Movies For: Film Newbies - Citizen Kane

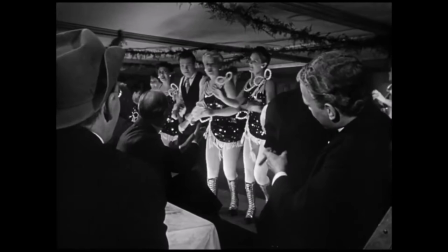A lot of films at this time could only focus on either the foreground or the background of an image which inevitably led to the film losing a sense of
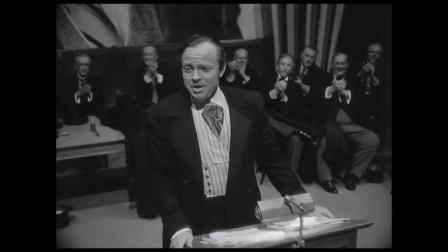realism since things did not look like how people actually see but the deep focus technique made it so that as much as was possible
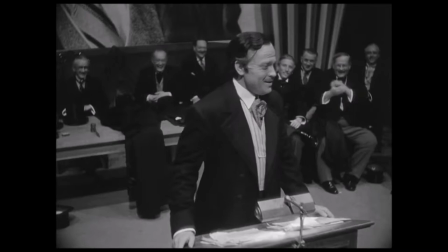with the technology they had the frame looked like how the human eye perceives everything this
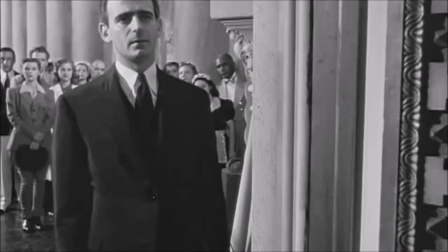innovation changed a lot of how films were made and it made it
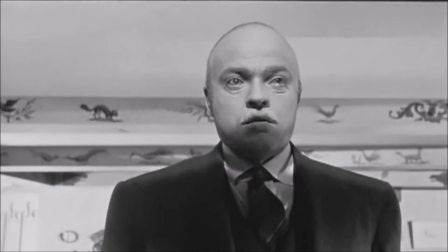so that a lot of other directors started creating this technique in their own films and further trying to make film more realistic look more how
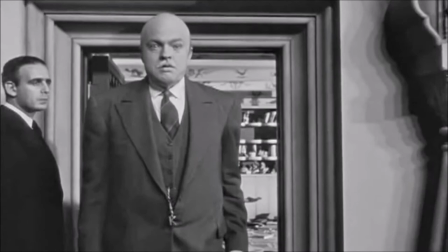the real world looks instead of being simply a theater production
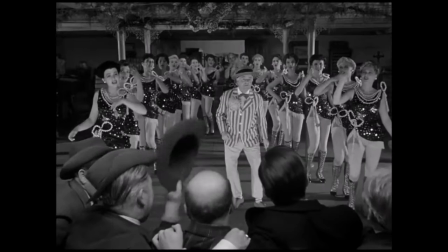captured on film low angle shots also allowed for greater background
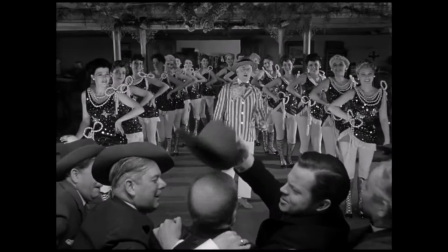to be seen in shots including ceilings which again was not something that movie sets in
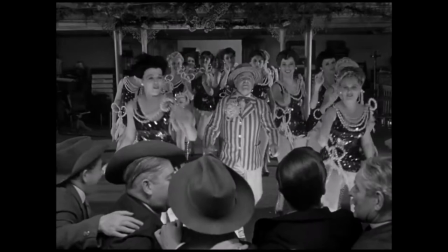this time had because there was no need for them again going back to it was basically
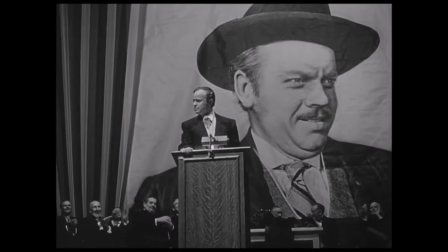theater plays that were filmed on camera but with low angle shots you actually had to build
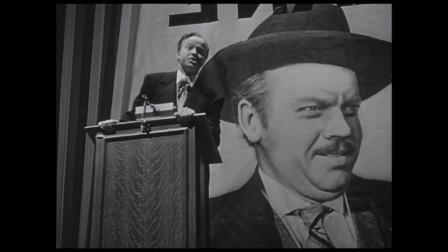a roof you actually had to make things look more realistic All of the sets on Citizen Kane had fabric ceilings,
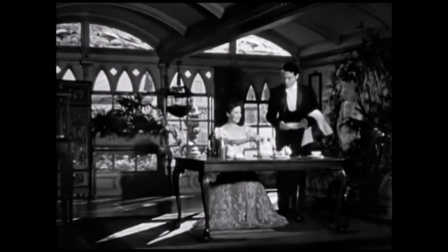but because of the lighting, they looked convincingly real. It's a very simple technique, but it adds to the realism.
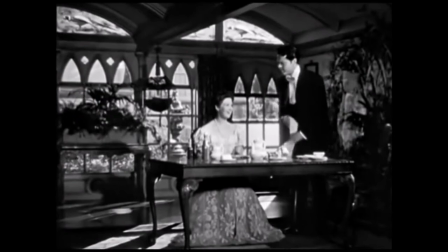And today, that looks pretty simple, it's unimpressive, but it made future films continually look more realistic.
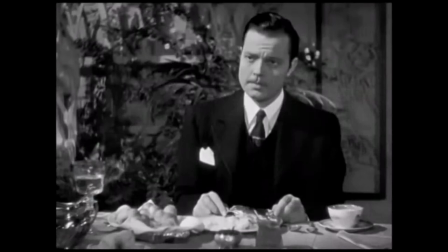To incorporate simple things as a ceiling in a room to be realistic. Along with the cinematography were the quote-unquote special effects.
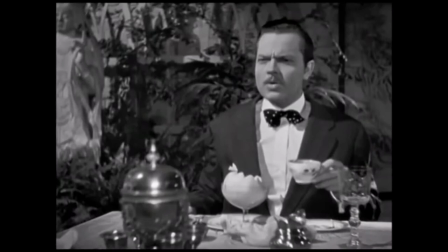And I use quotes because back then they absolutely were special effects, but for today, they don't look that impressive.
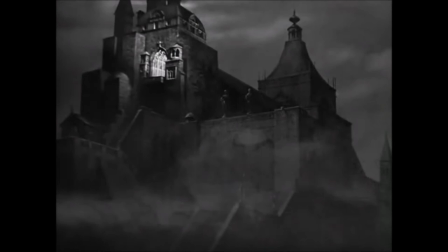Most of these were either to improve the deep focus that I was talking about earlier, or to create the illusion of deep focus in scenes where it was impossible to shoot it in that way.
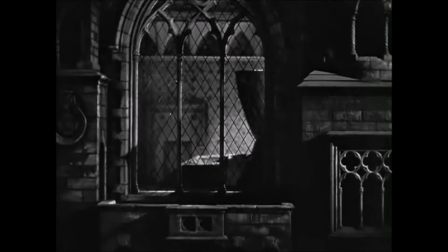At this time, they were still using actual film to film movies.
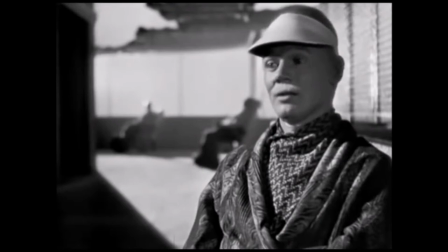And so a lot of this was done by filming a scene, rewinding the film while changing the physical scenery,
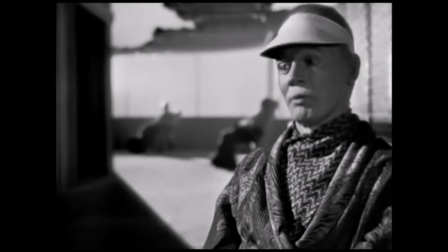and then refilming over the existing footage with a different focus. thereby creating two different focuses on the same film.
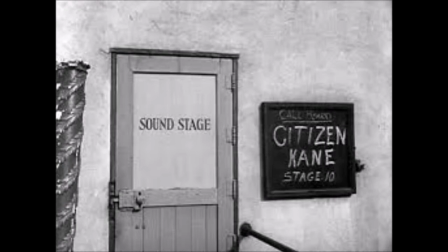You had to be really careful with it so you didn't corrupt the film, but that's how they got it to look like there were two focuses in the same scene. Besides the cinematography, this movie's use of sound and makeup were also exceptional for the time. For the sound, Wells used his radio background to add synchronization between the film and the sound.
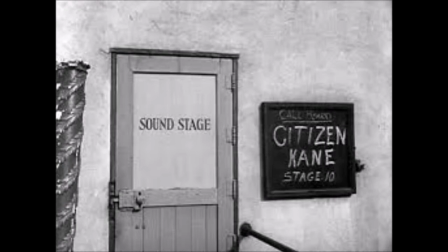Wells believed that the sound of a film was just as important as the visual aspect of the film, Something that modern audiences take for granted today, but it makes a huge difference. If the sound doesn't line up with what you're seeing on screen, things seem disjointed, things don't seem realistic.
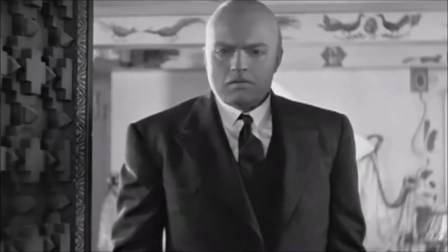But when the audio that you hear matches up with what you're seeing, it creates a much more realistic experience.
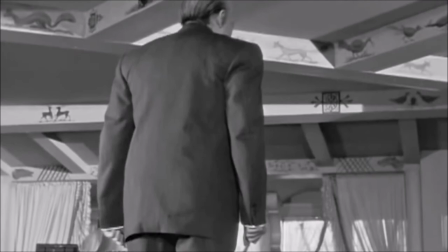For the makeup, the biggest innovation was the use of plaster molds of the actors to age them, to make them look like they were older.
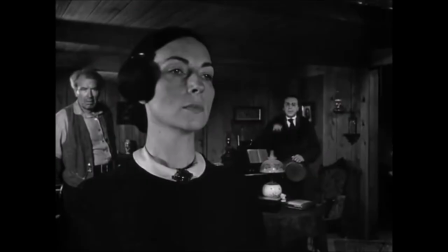Which Wells credited Maurice Seiderman with creating. These molds allowed for practical makeup to make the actors look older,
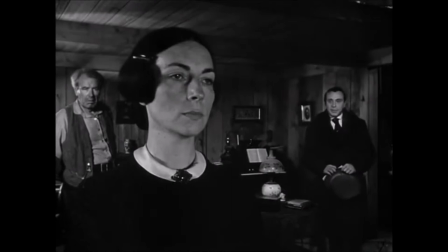and that's something that even modern movies sometimes still have trouble with, making someone appear older than what they actually are. But in Citizen Kane, this makeup still looks pretty good, because it's all practical, it's all done right there.
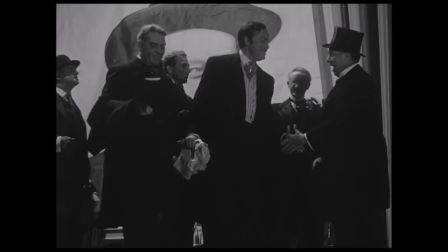These are just a few of the technical innovations, I don't want to go over everything that this movie did, it just simply would take too much time.
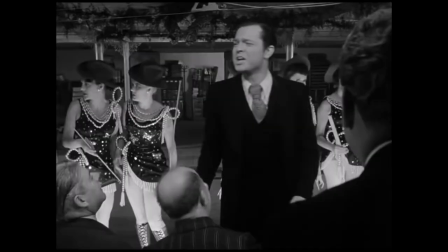But all of these innovations led to this movie becoming the classic that it is today.
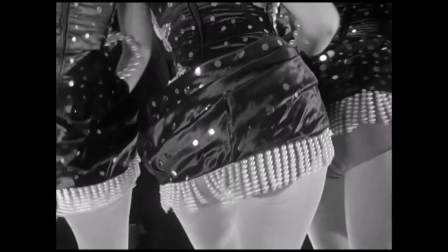I want to talk briefly about the narrative structure of this film, because it adds to more of the innovation of what the film was,
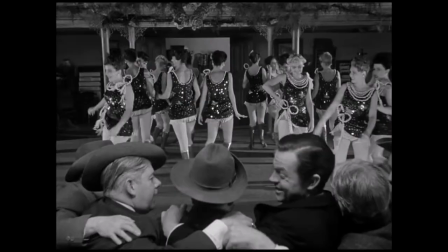because it's told by many different narrators, and it's told through flashbacks.
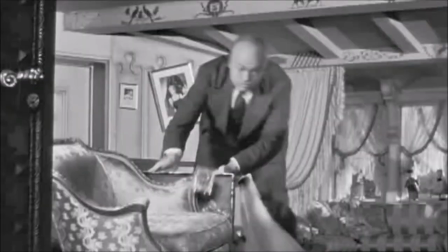The use of jumping back and forth between time settings, as well as the use of more than one narrator,
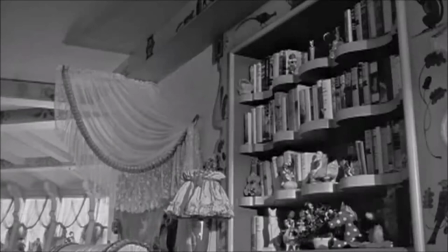were techniques that were not used by films of the time, because they did not fit the formula that studios believed worked.
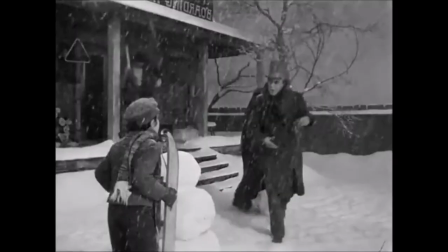The use of both of these allowed the film to stand out, and Wells is able to balance the narrative jumping around so that it doesn't feel tedious, it doesn't feel like it's out of place.
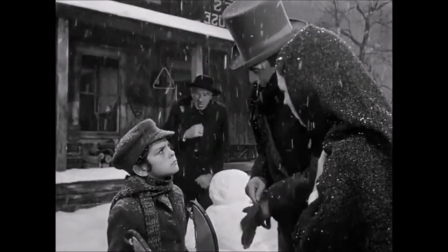Before I make my final appeal to why this film is worth watching from modern audiences,
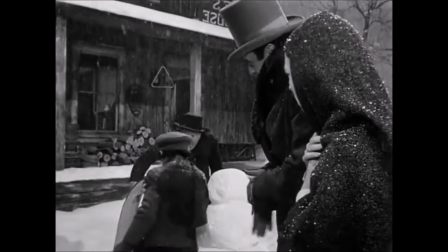I want to give a few critiques of the film that have been expressed, because I think it's only fair to make an informed decision about a film when placing value on it.